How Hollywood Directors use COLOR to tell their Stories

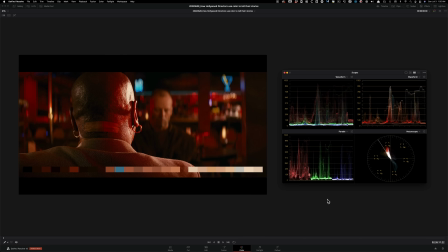[8:18]
A lot of his looks are maxed out. Like, you'll see, like, they'll be hitting the top and the bottom, and they just, like, again, pop, right? Like, they hit you in the face. And then he uses a lot of primary colors, and primary colors are colors that are in your face.
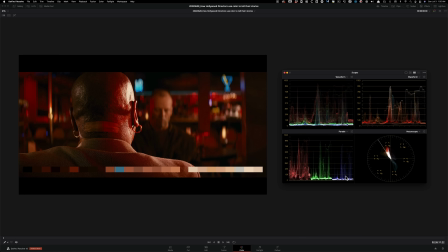[8:36]
And that goes without saying, because his movies are like that. They're in your face. So it's a perfect marriage. And you will see that, what I'm talking about, when we go to the next frame and then the next frame. But just look at how much saturation is in our image, because if we're coming from, like,
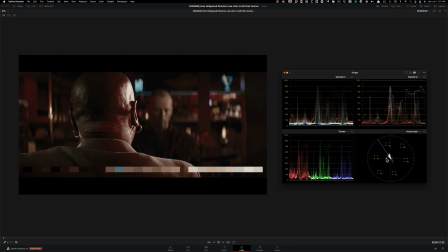[8:54]
Fincher's school, we would just take that saturation and crank it down to something like that, and we're still conveying a similar message, right? Like, there's a lot of red in there. Red is the color of danger, death, war, all of that stuff, right?
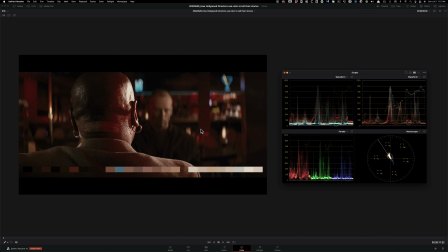[9:10]
So, like, we get to see that, and it's, like, muted, and it has, like, a different vibe. All of a sudden, it's not so much in your face. It's more like a mystery, right? But when you remove that, this is all of a sudden like a vengeance, to the max.
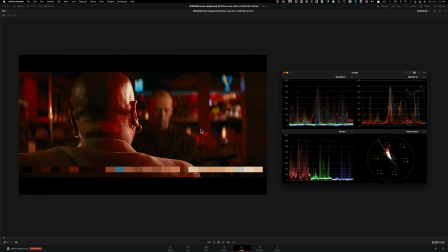[9:26]
Like, shit is going to go down, all hell break loose, bad things are going to happen, right? So, I mean, that is the power of color grading, guys. Like, it's not just this or that. There's a lot of people that are just like, this is too saturated, this is no good. But then you see Tarantino do this and nobody says anything, right? Like, it looks great because the story, it just went perfectly with it. So before you guys just jump on hating on somebody's grade or something like that, I will always encourage you to have a dialogue and try to understand what was really going on. Now, if there's technical issues, like if the key is bad or there's tons of banding or artifacting, then that's a different story. Like help that person out and just be like, hey, dude, why don't you do this or that or the other thing than what you're doing, because it's not really working.
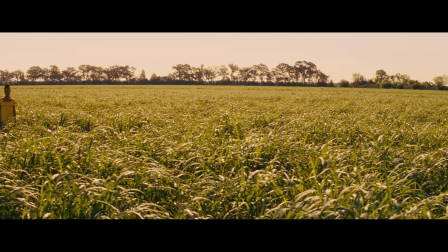[10:10]
But when it comes to the subjective, the character of your look,
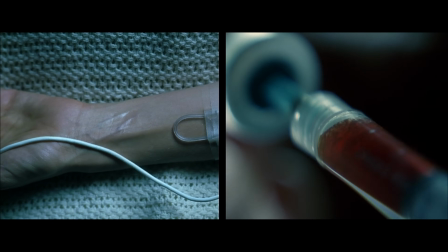[10:15]
it is 100% determined by what is the story. And let's move on to Kill Bill and look at the colors again.
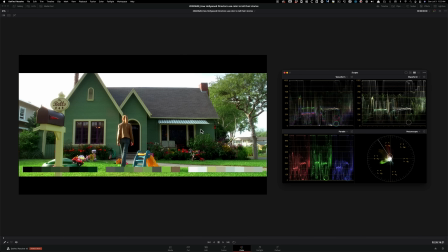[10:23]
So you got the reds, you got the greens. I mean, primary colors to the freaking max, right? And then again, look at the scopes, like what's happening. Everything is clipping. The sky is gone. Like, I mean, there is no BS, like clouds in the sky, like sky replacement, this, that.
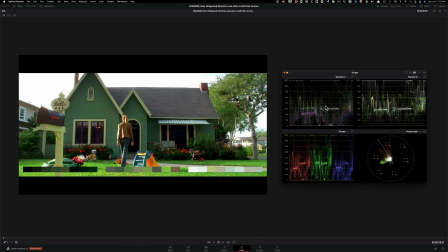[10:39]
Like, it's just boom, like punches you again in your freaking mouth, right? Like, just look at that. If we just go to that Fincher world, we would do something like that.
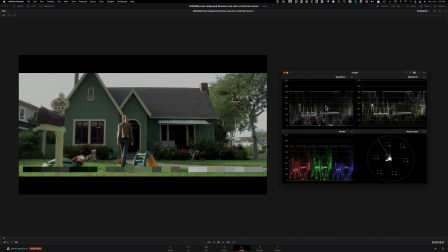[10:51]
We would go in our gain and probably pull it down, but we can't even do that because it's just clipped up top. So I don't even have anything. I mean, I guess I can take my gamma and pull it down a little bit, right?
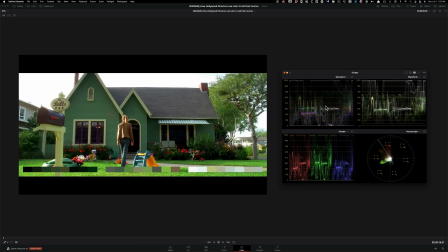[11:02]
And be somewhere around here. But that's what's happening in Tarantino's world. And this movie, it is a crime/action film.
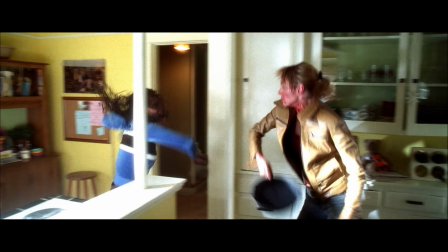[11:11]
I mean, anybody who's seen Kill Bill is the definition of like, boom, you getting smacked in the mouth.
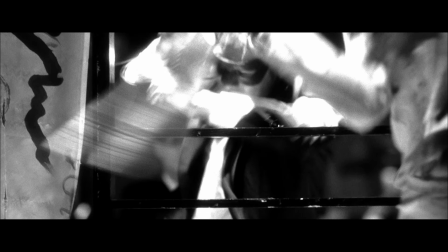[11:18]
And then that's what he's doing with colors as well. Moving on to the next shot, another shot from Kill Bill.
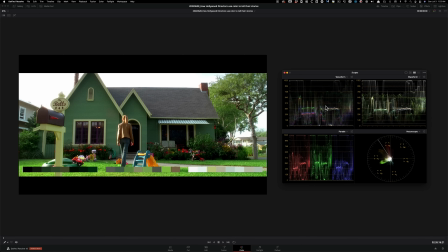[11:24]
And guys, just look at this. Red, green, blue. I mean, I'm telling you, right?
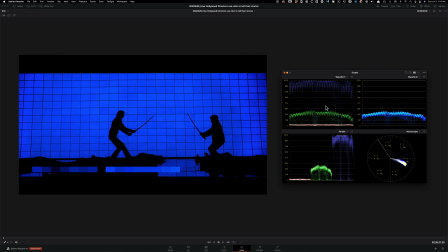[11:30]
So it's just primary colors in your face, saturated to like no point of return. Like, I mean, look at this. Gone, right? Love it. I wouldn't change a thing. I love it. But again, somebody will see something like this and be like, what are you doing? This looks terrible.
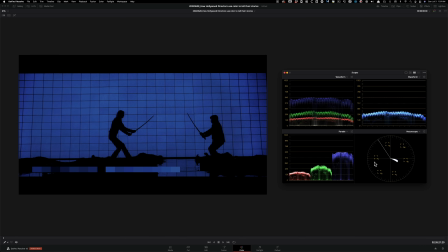[11:48]
Like, pull it down. Like, you pull it down and you bring it right here and it's not Kill Bill anymore. It's not the same, right? So you got to commit. You got to develop that taste. You got to see things like that that are so out of the box that when you're grading, without even thinking about it, you come up with like really extreme looks. And this is how it happens.
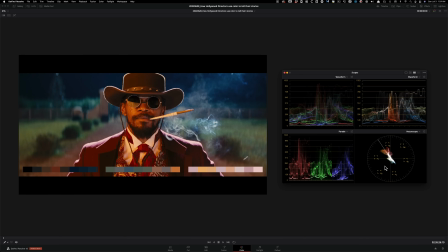[12:09]
Moving on to Django. So this is where we see a complementary scheme going on right here. Tons and tons of colors, right? Like the outfit is so colorful. There's green that's like exaggerated in the back. Like, I mean, the dirt behind him, like everything just kind of pops. It lit with tungsten lights, right?
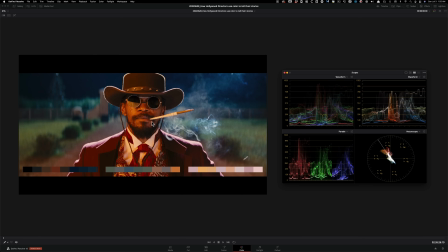[12:27]
So like even on the cigarette filter or whatever it is, like you can see like it's not super white. Like it's not a clean white. Like it has a lot of yellow in there. And if we were to clean it up, we would go in our gain and then we would just kind of pull that down, right? Like, so we will clean it up to something like that. And if I do before and after, right? Like the smoke behind him is getting cleaner. And then even the cigarette is getting a little bit cleaner. But again, that's not the look, right? That's not what they're going for. And if we take the saturation and if I pull that down, once again, going back to our Fincher school, it would be something like that. And then Fincher will maybe add a little bit more green into his shot, right? Like, I mean, I'm just making that up. But like, that's more like what Fincher would do. Maybe pull the saturation down even more. Something like that.
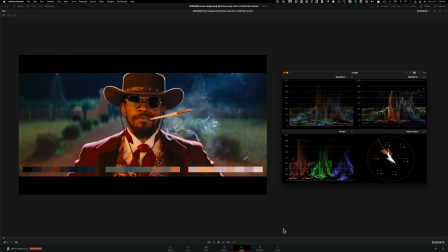[13:18]
And then we'll go from like this to this, like Tarantino versus Fincher, right? That kind of thing. So important to understand that. What's the genre? What's the story? Who are you working with? What's their style? What are they going for? And then you have to do that. You can't just do what is supposedly right.
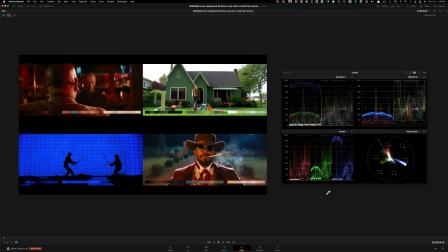[13:39]
Now let's bring up all 4 looks by Tarantino and just look at it in a quad formation and just look at it. Like the colors are bursting out of the freaking vector scope and it looks delicious, right? Like as a whole, when you look at his portfolio, if you will, that's Tarantino.
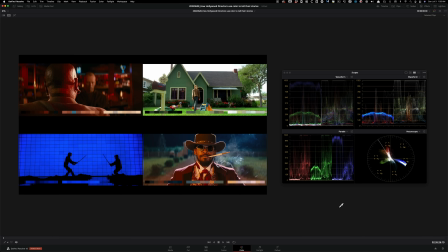[13:57]
That's what makes him what he does and who he is and why we love him. Now let's move on to Denis Villeneuve.
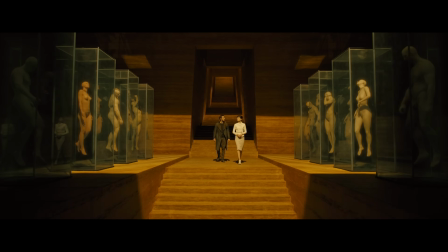[14:06]
So unlike Tarantino and Fincher, I personally feel like Denis Villeneuve is pretty diverse.
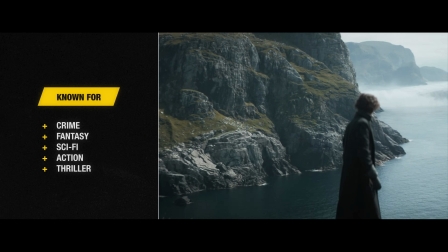[14:12]
He has done crime dramas, fantasy, sci-fi, action, and the list goes on.
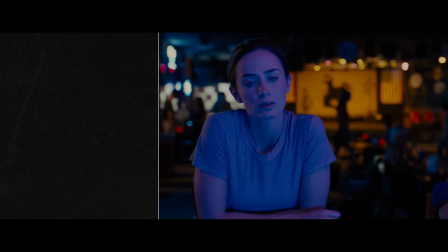[14:19]
So because of his genres, his style is also versatile.
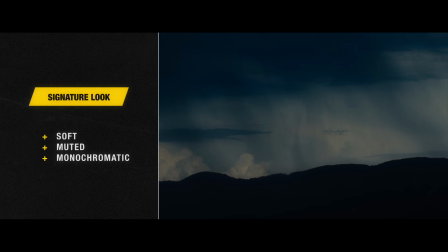[14:25]
But I feel like his go-to look has this soft contrast,
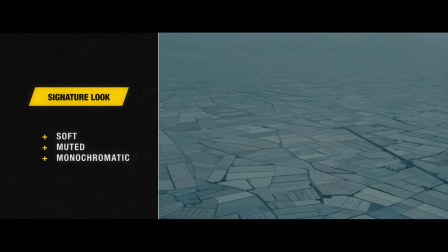[14:29]
muted colors, and majority of the time he's using monochromatic color scheme.
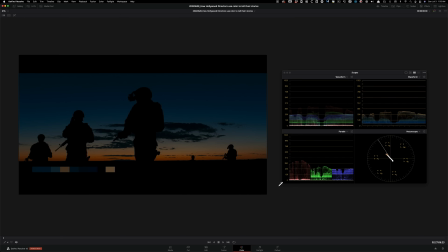[14:34]
So let's start off with this shot from Sicario, which obviously is not using monochromatic color scheme. It's using complementary color scheme right here, as we can see. but you can still feel that the image is muted, right?
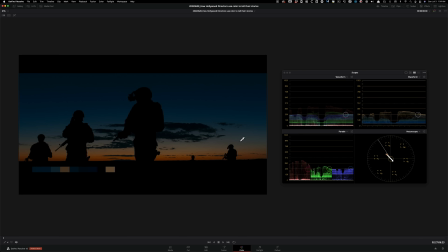[14:48]
And then look at where the exposure is sitting. When was the last time you've seen a movie where the sunset looked like that? It just doesn't happen, right? Like it would be a lot brighter than that. There would be a moonlight and like all of that.
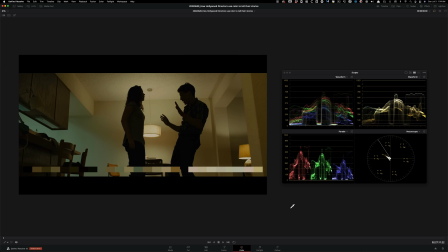[15:01]
Moving on to the next shot, again from Sicario, there's a hint of a complementary colors, right? Because we got this green with these yellows, but it's not really committing to it, right? Like, I mean, it's not Joker complementary colors. It's not like pushed like that.
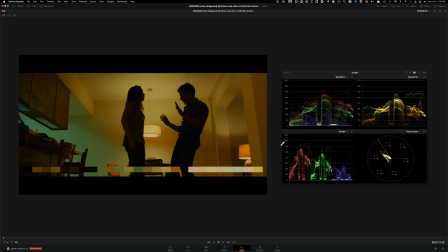[15:17]
Obviously, I'm doing a terrible job because I'm just cranking my saturation, but I'm trying to make a point that Joker would have like that, right? Like it would be stretched out. Whereas here, again, it's a very fresh look on complementary color scheme.
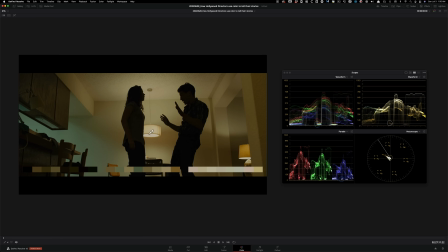[15:32]
Contrast, like I said, is very gentle, right? Like, I mean, just look at like the lamp or the light fixture in the back. It just, nothing pokes you in the eye, right? Like everything just kind of, it's just so soft. Like the roll-offs are just out of control. And that's his entire vibe.
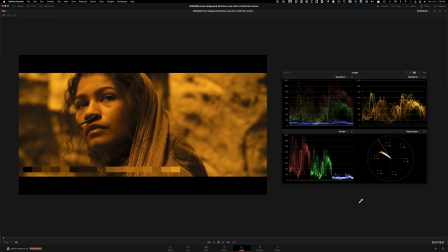[15:50]
Now we're moving on to Dune, which is sci-fi, a fantasy film, right? Compared to something that's set in reality. So here, this is a flashback sequence. So he's using tons of color, and this is a monochromatic color scheme that he's using.
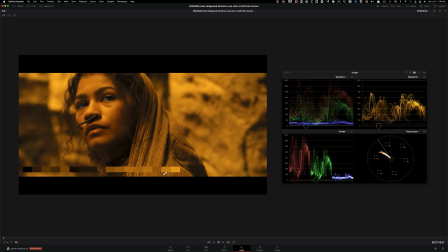[16:07]
So this is basically all you got. That's the main color, and you can see it right here in your color palette.
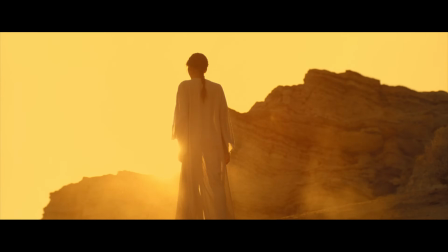[16:13]
Dune, the entire film, just gave me a feeling like I'm watching a high-end cologne commercial, right?
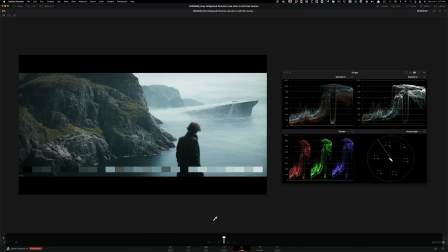[16:21]
In a great way. So what Denis is doing in this film is that he is creating different worlds by the color palette. So we got a flashback sequence that's really over the top, which kind of makes sense.